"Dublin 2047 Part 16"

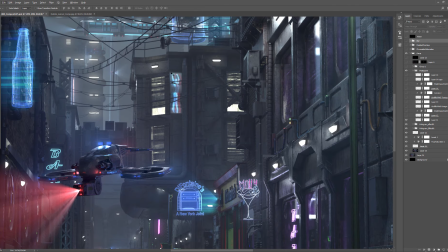And moving along, this place felt a little bit too empty, so I kind of added one more hologram
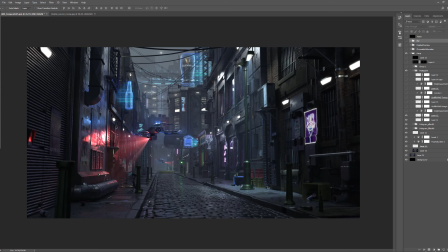here. And then also this wall
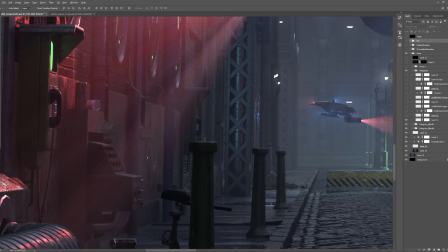here looked like, I do have a lot of details on it,
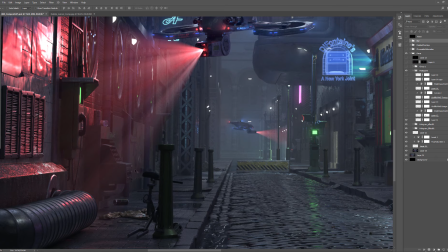but because of how this thing was lit, it was a lot of the details were getting lost. So I pretty much took a graffiti and I warped it in place,
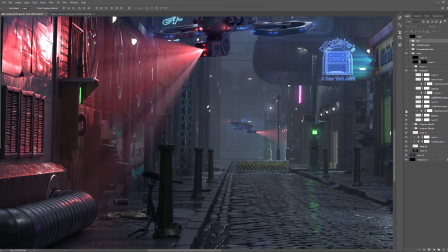and then I added a brightness contrast node to kind of blend it in and make it look like it's part of the render.
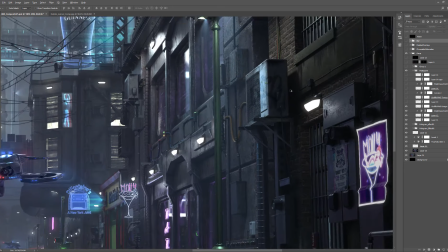And I did that a bunch of times with different stuff, like this air condition unit.
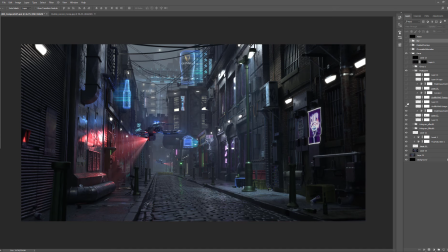I added a graffiti. I think it's one on the tiles here as well, if you zoom in here.
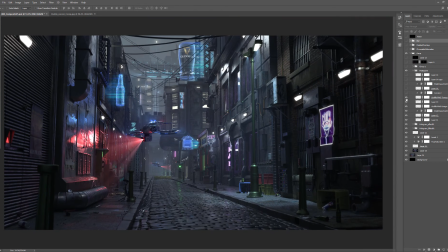So, and I have one down here.
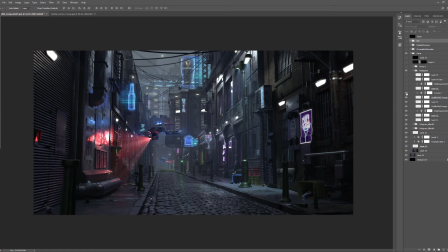And that is just color correcting that one.
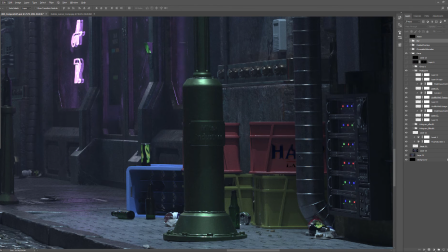and then I realized that I forgot to put the name, like a beer brand, on this beer crate.
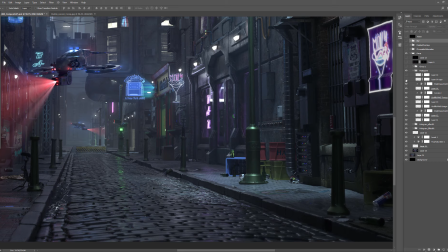So I did that, and then added some color correction on both of them,
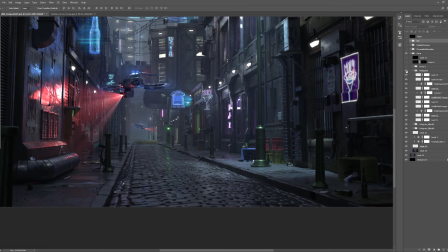and that was pretty much the final matte paints, quote unquote, for the render.
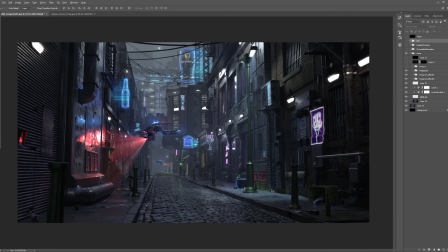Just adding a little bit of detail that was, you know, rushed or overlooked into the texturing process. And then this is pretty much a stock footage of smoke elements, masked and just added on top.
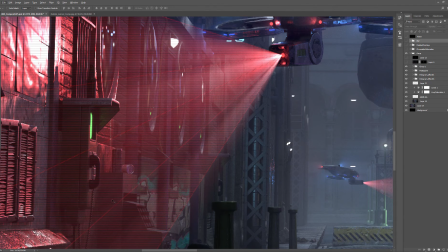And also this streak effect
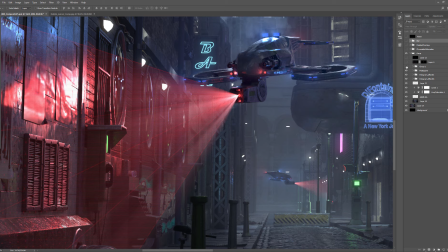was also added in this. So this red volume effect was rendered from Redshift, and this one and the one in the back. But I felt like it's not enough, and it's like kind of
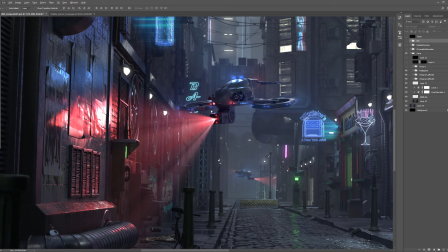it was not looking like that it's scanning something. It looked more like this guy is emitting fog. So I added this kind of stuff to reinforce that feel.
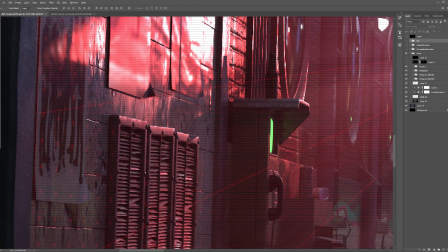Like I even added like a dotted
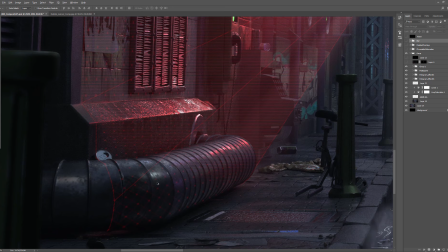diamond pattern to look like it's projecting something onto the objects.
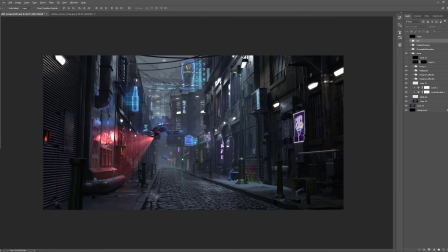I kept it very loose because you don't want it to be distracting because it's so close into the render, but if you look for it, you'll see it.
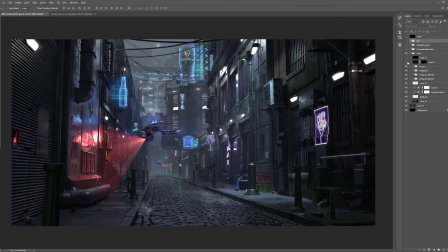And then in the very end, doing a little bit of reflection correction. So I took the reflection pass and I brought it in,
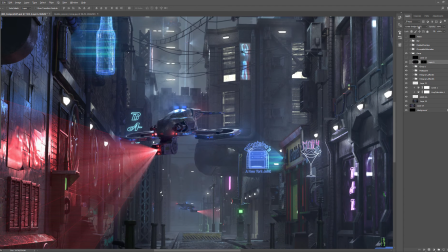and I set it to add, linear dodge add,
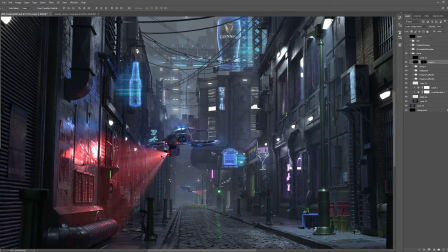and I painted the mask to kind of lift up some of the areas, like the drone, the police drone was getting a little bit lost, so I kind of lifted it up a little bit. Same here with this
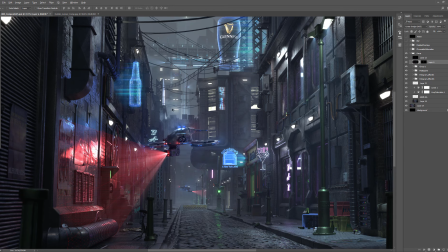logos and all the glowing elements. I felt like they can be a little bit more bright.
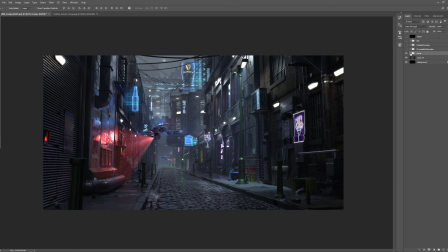And then last but not least, I added a chromatic aberration,
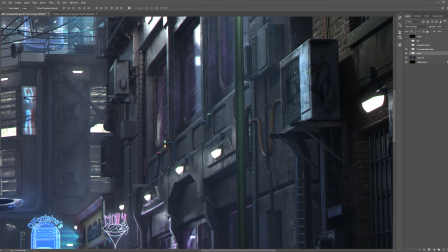which is so subtle that you really need to be zoomed in order to see it.
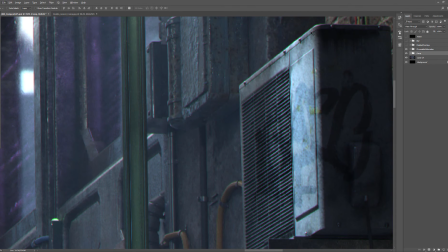Like if you check this edge, you can barely notice it.